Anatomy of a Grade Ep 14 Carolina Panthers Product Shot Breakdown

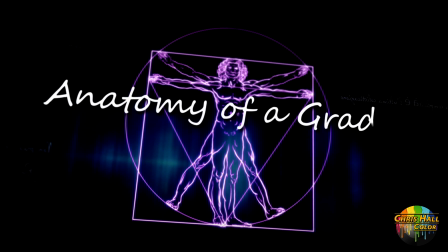Hey everyone, Chris Hall here from Trailblazer Studios in Raleigh-Durham, North Carolina, welcoming you to another episode of Anatomy of a Grade.
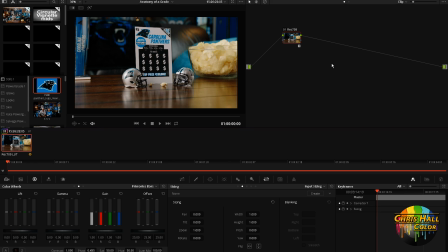So today I wanted to take a look at a product shot that I did for the Mullen Lowe Agency and the North Carolina Education Lottery. Now, as you can see, this is a product shot of a new line of lottery tickets that are featuring the Carolina Panthers football team here in North Carolina.
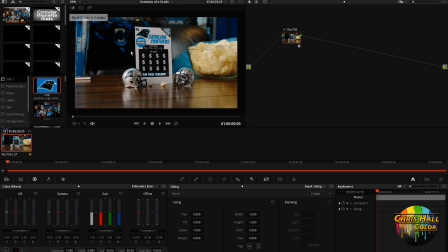Here's the original ungraded shot. And here's the final color corrected shot.
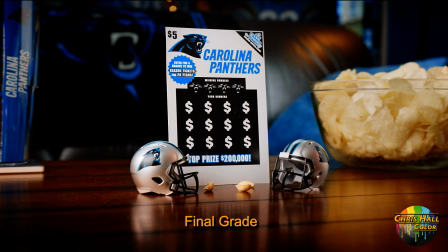Again, here's the original, and here's the final color correction. Now, I can show you how I did this, and I will, but I think the more important thing here for colorists and for cinematographers and directors working with colorists is understanding why a colorist gets to the final image that he gets to.
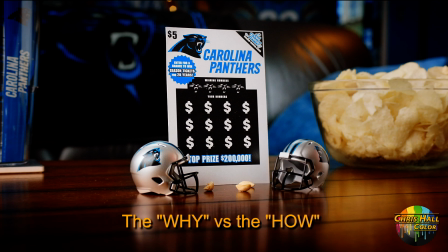Because the why of color correction is far more important than the how. So that's what I want to look at with Anatomy of a Grade, and that's what we're going to look at today. So let's go back to the original uncolor corrected image.
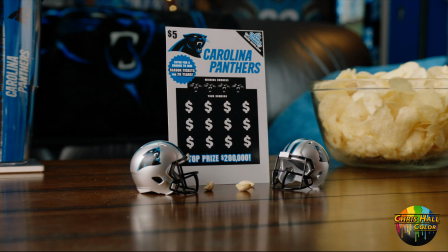And looking at this image, there were 6 things that were most important to color grading this shot.
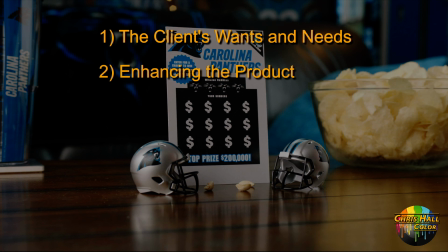And they were the client's wants and needs, enhancing the product, directing the viewer's eye, enhancing contrast, enhancing color contrast, and enhancing depth. Now those were the 6 things for this shot that were most important. For other shots, they could have been done in a different order,
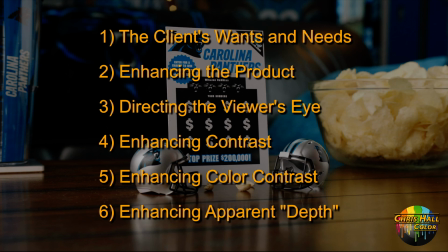or other things would have been more important than others, but for this shot, that's what was the most important.
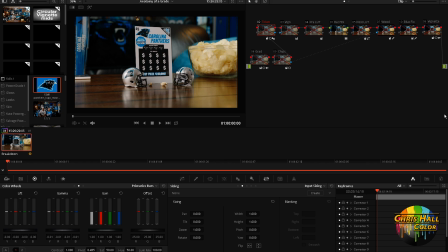Okay, so diving right in, the first thing that impacted my decision making on this shot was the client's wants and needs. And this is always the first thing that impacts any of my grading decisions and any good colorist grading decisions, is make the client happy.
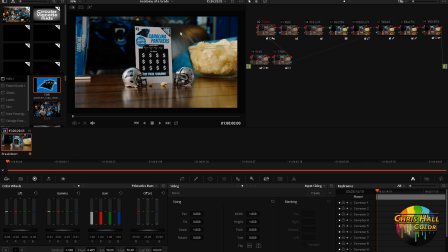And in this case, the client wanted to draw the viewer's eye right to this ticket and enhance the ticket. It should be the first thing you look at, and it should be the center of attention on the screen, rightly so. It's the product. So what did I do? Here's my first step. I drew a little circle around the ticket. You can see it here.
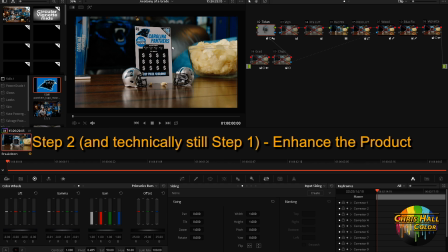I've got a circle there, and I increased the brightness and contrast and sharpness of the ticket just slightly. We're sharpening it up to make it look a little bit better. And then outside that little circular vignette, I've dropped the brightness and the contrast.
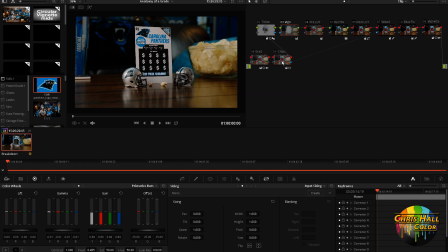So you can see. Now the brightest thing in the frame is this ticket. Our eye is drawn right there immediately. So if we look at the first 3 things on our list, the client's wants and needs, enhancing the product,
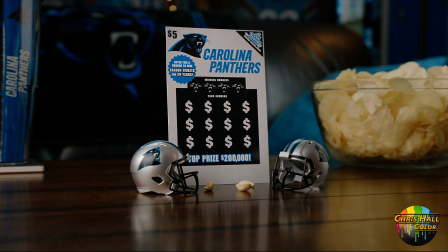and directing the eye, we've done that right away just with this simple move. This is the vignette on and off around the ticket. Now it is the brightest and sharpest thing in the frame, and that's where my eye goes. Okay, so now that we've satisfied the first 3 things on our list,
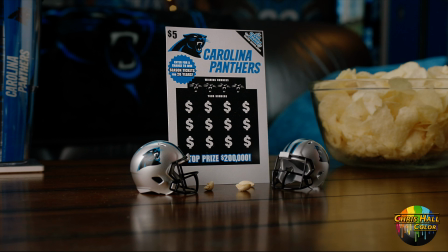now let's enhance the image overall and use things like contrast, color contrast, and depth to maximize the visual quality of the image.
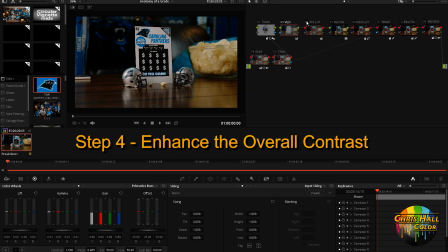So here's what I did, and you're going to see here I've just done a basic grade before the LUT at this point, a simple primary grade. I'm lifting everything up, not doing a whole lot, but the reason I'm lifting it up before the LUT is because I'm about to crunch it after the LUT.
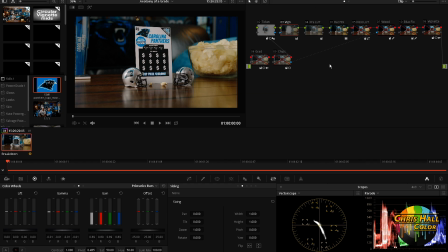So here we go. Lifting it up, you can see the effect on my waveforms, and now after the LUT I'm going to crunch it and add some contrast. Alright, so we've added quite a bit more contrast to the image. It's gotten a little bit more saturated, and we're ready to kind of take it to the next level.
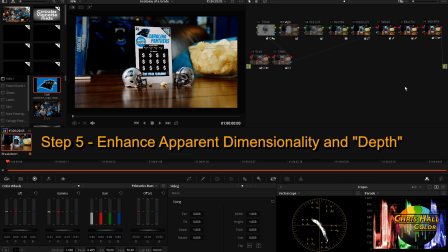Okay, so the next thing we want to enhance is the depth of the image, and to do this I'm going to do a couple things. I'm going to use a vignette here. You can see it's just a simple circular vignette around the edge of the image. And I'm just darkening and crunching the contrast on the outside of the image.
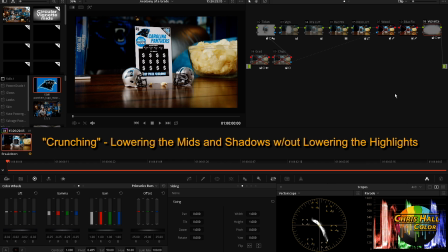Now, we use vignettes all the time, colorists use them all the time.